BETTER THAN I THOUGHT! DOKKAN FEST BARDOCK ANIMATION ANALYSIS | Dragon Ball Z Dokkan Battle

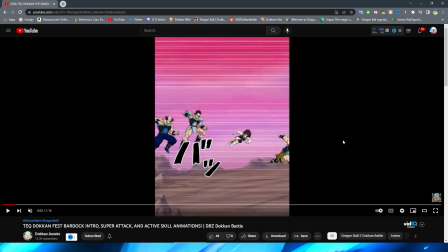209s
This literally looks like OG Battlefield if you were around for Dokkan back then is kind of what this reminds me of but yeah we got some enemy speed lines with them basically just doing their normal sprites it's nothing too crazy I mean I'm not the biggest fan of this because again it's basically
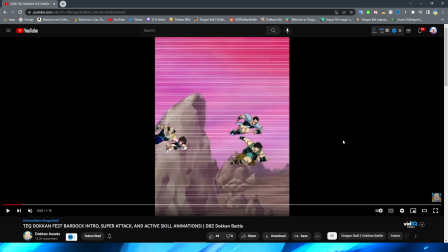225s
just using the sprites for this one I feel like they could have done something more original maybe had a bunch of close-ups of them flying together something like that
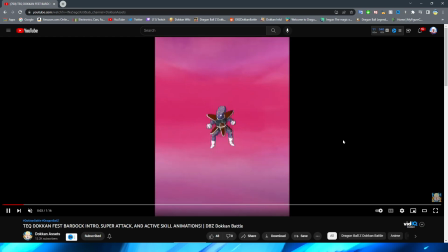232s
but it's not the worst thing again for a unfeatured banner unit right so we have them fly in to attack the enemy right
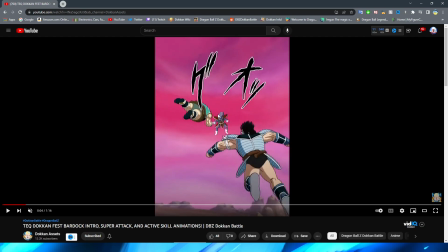240s
right shukesh about a headbutt my man right comes in and immediately kicks him as well we also have tora join him for the
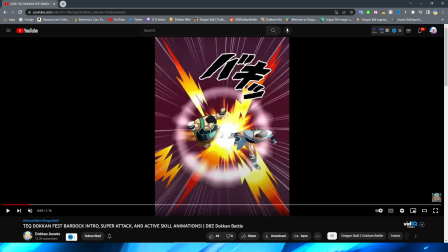250s
kick in the beginning a very old looking dokkan effect in the middle here but these little like lightning bolts even though they're not actually lightning bolts it's just supposed to
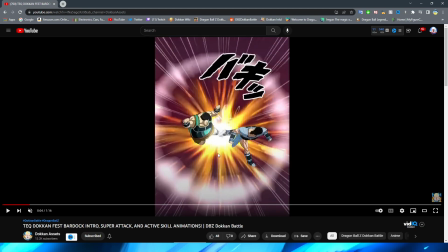261s
be like the impact of the kick are definitely new and kind of interesting that they that with that
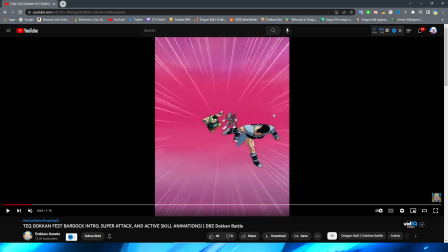265s
older looking um effect piece they also basically just have them stay in
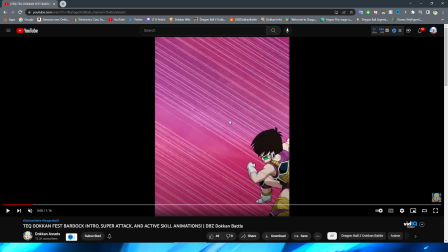270s
this kick pose shugash bye basically just follows
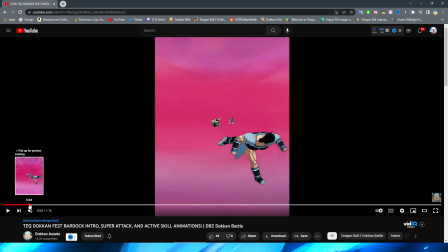275s
the enemy again isn't this isn't like a dokkan fest unit so i'm not going
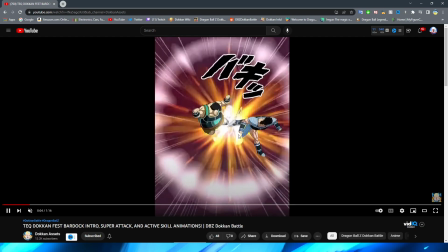279s
to be as critical of it but it is a little bit of a shame that it is basically just the frame by frame for their pose is changing right we
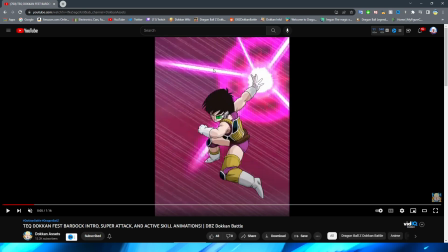286s
then go over to fascia who comes in with some anime speed lines and her key is charging in her hand which the key
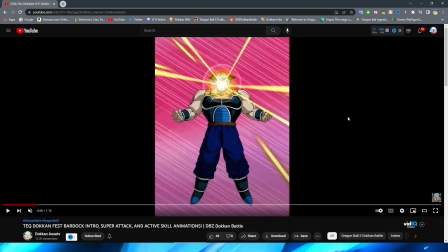292s
looks okay even though it is just a circle. Borgoz looks really funny here, I'm not gonna lie. Obviously with his mouth beam charging, there is a little bit of movement on his arms as you can see, which is nice.
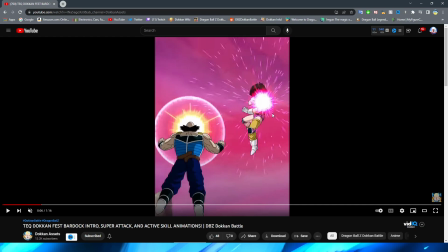303s
Obviously adding in a little bit of that minimal movement that we really like. A very cool shot from the back where you can see both of them charging their attacks. Very interesting. This is a very good showing of like how different these are and it's cool to see the little key effects sort of like zooming into Fosha's attack where we have it almost like charging outward.
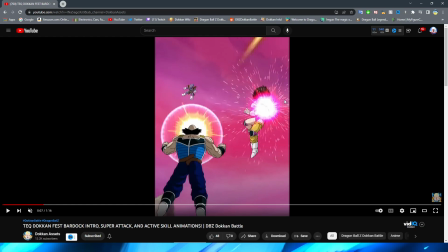322s
You can see the little like dashes shooting off of borgos's attack as well nice attention to detail on that for sure we basically have a
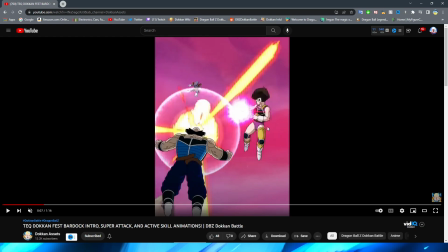330s
a one and a two essentially right so we have the back right and then bam and then bam their arms are out right to fire the blast a
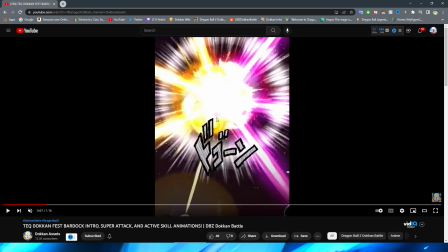338s
beam coming from borgos and a ball from fascia as it explodes on the enemy the explosion effect may be something a little bit older but i do like these
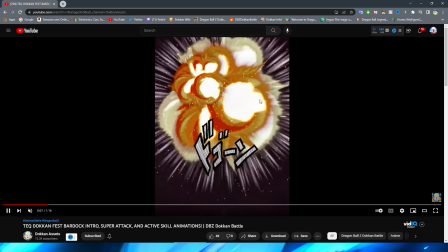345s
little bits of like ash almost or just like explosion effect off of the character i think that is a nice little touch too we
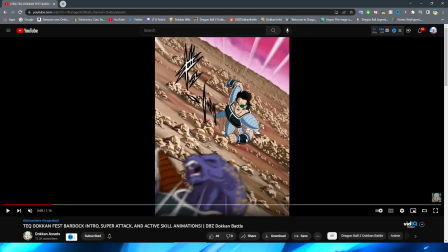353s
have torah come up from the ground right a little bit of movement on his arms there which is very nice to see a cutaway to a better shot of torah
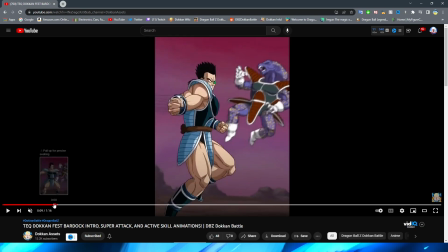361s
this is definitely where the budget went for the super tech it's really interesting for this one as well because for this right they
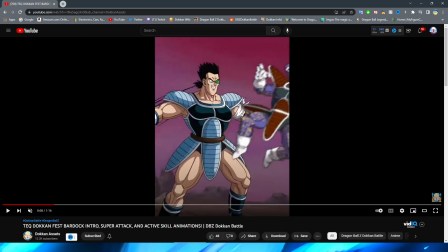368s
have this wind up shot right and then they have him swipe forward with
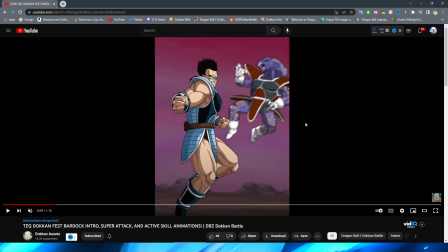373s
these nice speed lines right he stops and then immediately right after he sort of stops midway right well i guess it's not
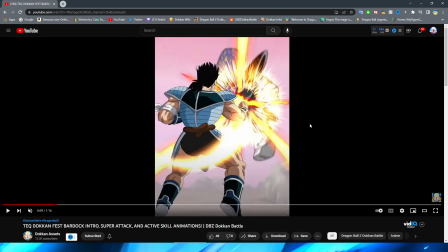382s
immediately but like they have them pause and then immediately punch is what i meant to say like after the pause right so it's kind of interesting that there's nothing in between i kind of like this right i think that maybe there definitely could have been well not maybe there definitely could have been some more in between frames to this but i almost kind of like how this feels with the
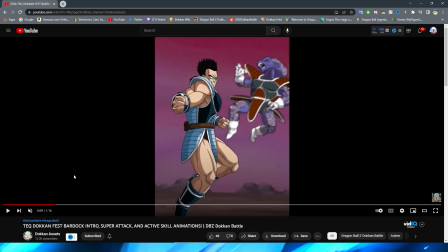400s
impact because it's like he's like oh bam you know type of thing so i don't know i kind of like this i don't know if it was supposed
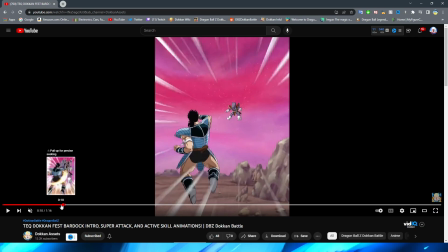408s
to be like that but i do kind of like the way that it ended up if i'm being honest with you we also have a
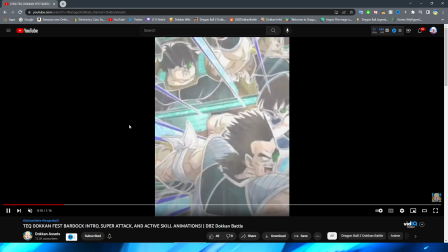413s
little bit of a follow-through on the arm too from torah which is also nice to see we have the card out there which honestly this
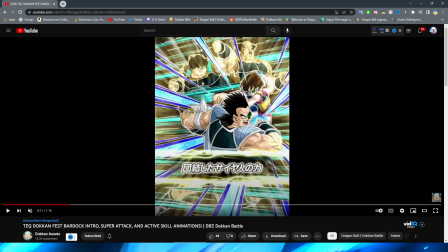420s
card kind of feels a little bit empty it almost kind of feels like bardock is supposed to be right here or something like that maybe if they
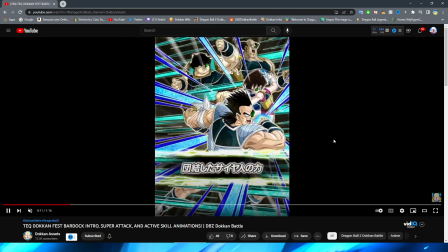427s
move this card a little bit to the left it wouldn't feel like that as much but
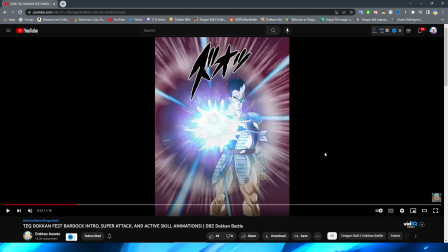433s
then we have this shot of tora swiping his hand forward which by the way fun fact um if memory serves this is literally just the r tora except a updated version of it which i mean makes
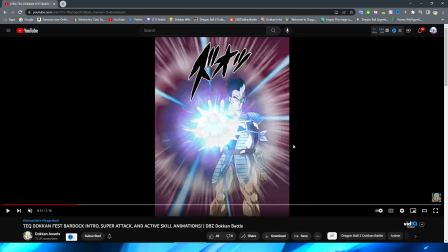443s
sense because that's what that card art was based off of this specific scene but it's just kind of funny to see some really older dokkan art sort of updated unintentionally right
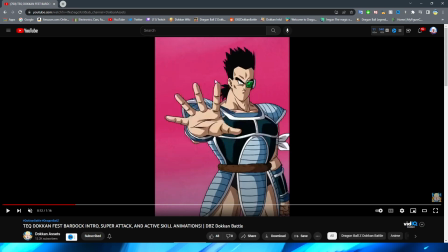451s
we have him though swipe his hand forward which this looks really really nice right unfortunately there isn't as much like animation in
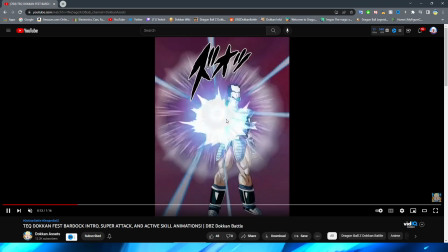460s
between but again unfeatured unit before the white sort of starts there and I do like this very interesting like
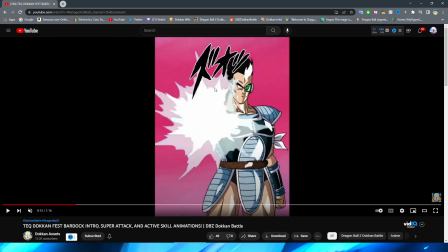467s
white effect I guess you would say as it kind of like shines on his armor and his
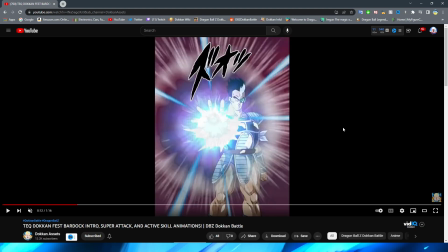472s
hair it almost looks like he's made of glass and then this happens which is kind of
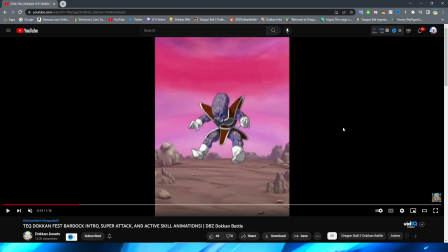477s
weird if I'm being honest with you but I mean you know it's okay definitely not too bad it's an all right way to do a
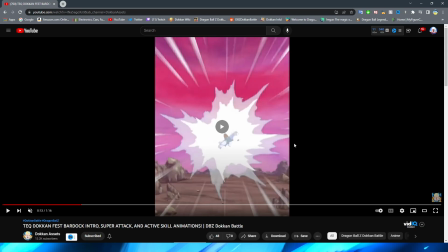483s
key blast effect we have this sort of white blast hit the enemy with them flying away as it fades to white,
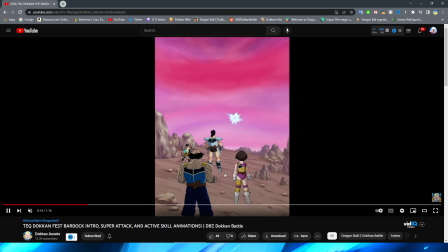489s
and the Bardock squad coming to a standstill here.
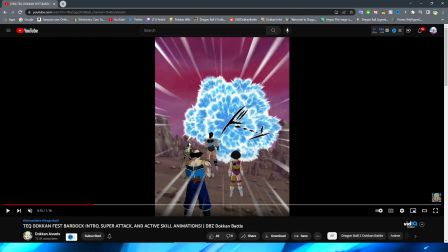492s
This will be a pretty cool KO screen as well, but this is just a sprite for Shugash, whereas these are new assets of them standing there. I do like this explosion effect, by the way. This definitely could pass for like water splashing up, but I really, really like this explosion effect.
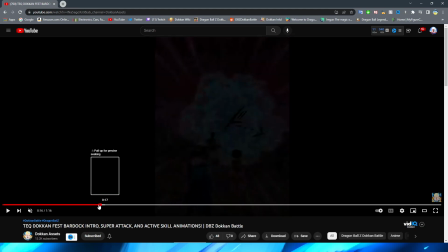507s
I think it looks cool, and there's also the little bits of debris coming off of this as well. Okay, so we now move in to bardock's intro which by the way if you have not watched this animation yet i encourage you to watch it literally just
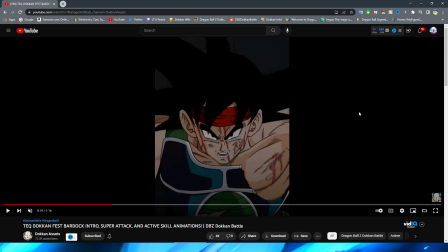522s
for the ost because oh my gosh the intro ost is so good so this is a really cool like sequence of events as they have
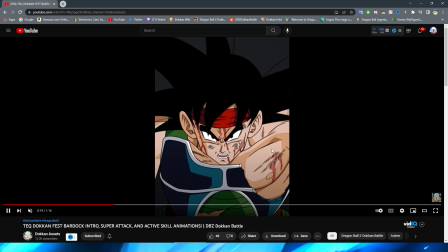532s
it here right you have bardock breathing very very heavily here right a very nice shot of him breathing heavily right you can see sort of the like images the i can see the future i had to make the reference at least one time in this video you know i did right the little
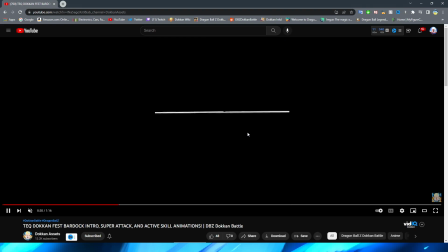547s
spike of the vision about to come into his memory right a very nice impact frame to sort of represent this like taking over his mind right you can see
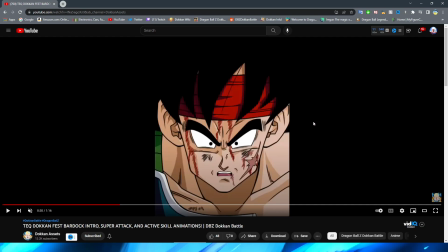558s
the right little line there sort of dash across the screen bardock looking
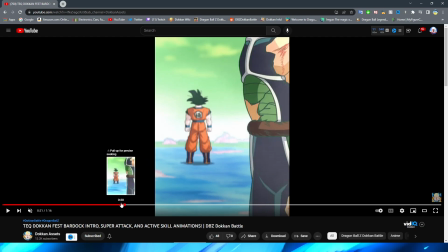563s
horrified frankly um and looking up and this is really cool because
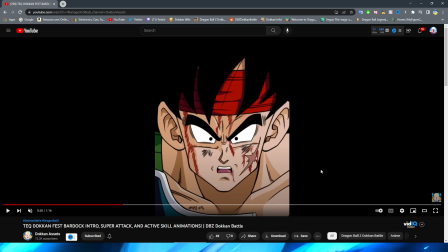568s
so this goes up and immediately we go into this almost dream like state throughout this
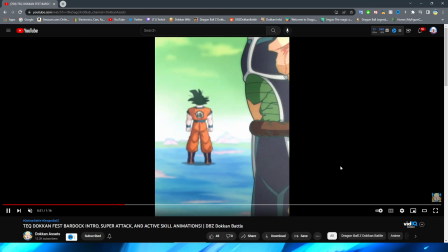574s
entire animation it has this very nice effect of sort of this like warm filter
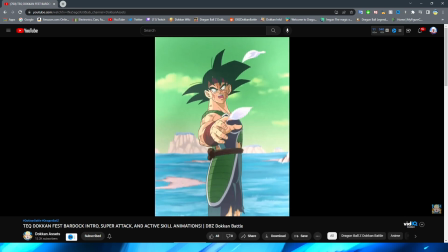580s
almost like this fuzzy kind of like memory dream vision sort of filter right i think that they absolutely nailed the sort of like
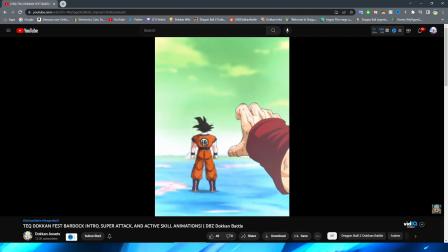592s
almost hallucinogenic state that
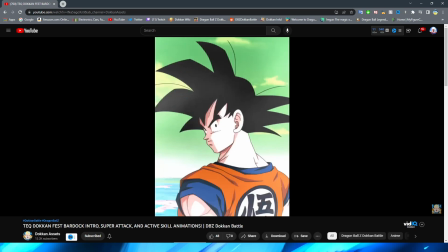597s
bardock is in with this animation right i think they did a good job of that even the shading on the
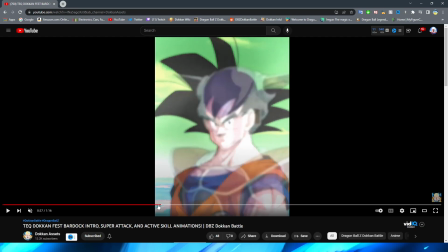601s
characters right this little glow that they do on goku right where they have them you know
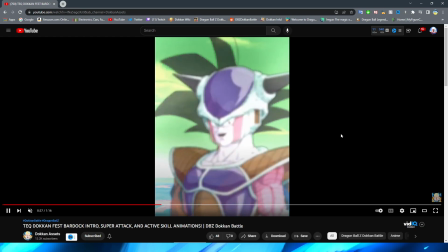606s
sort of like glow into frieza that works perfectly right having frieza fade
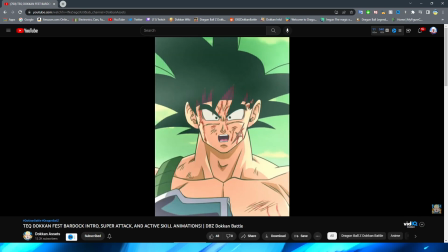611s
in like this where bardock's like oh right this
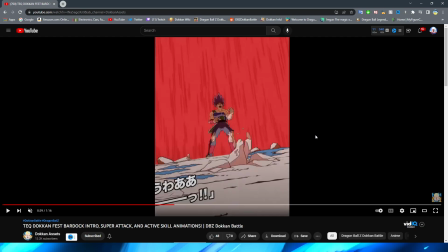615s
all I think captures that sort of mindset that Bardock is in because obviously he doesn't understand what's going on with these visions that he's seeing at that point very very well I think they did a good job with that for sure however obviously let's
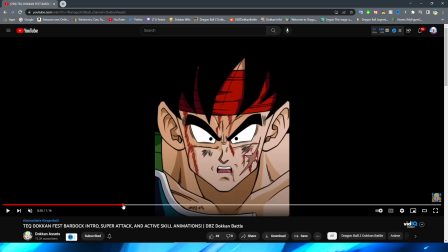630s
talk about the nitty gritty of this animation itself right I just wanted to kind of go over that in a more general sense because I think they did a good job with it so first of
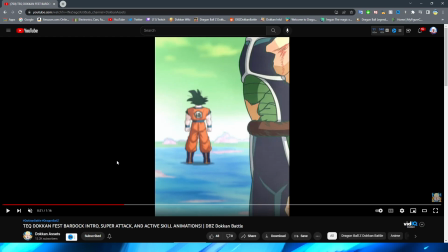639s
all some really great perspective on this one absolutely they nailed it with the like what looks a
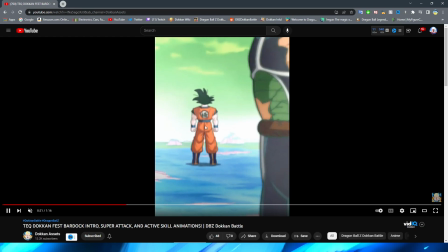647s
lot closer to the audience and what looks a lot farther you can even see Goku fades into frame here right you can see that he comes into focus which they have done this on some Dokkan animations before but I think they really nail it here this is like perfect Bardock even goes out
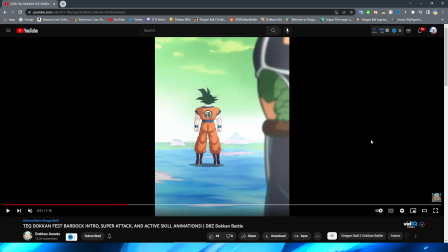664s
of focus as Goku comes into focus for that shot very very well done if I do say so myself we do cut to Bardock
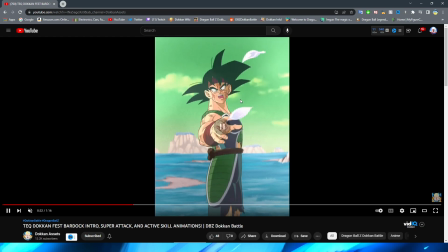673s
lifting his hand up and I gotta say this part is really good with him lifting his hand but this is a very jarring change I have to say right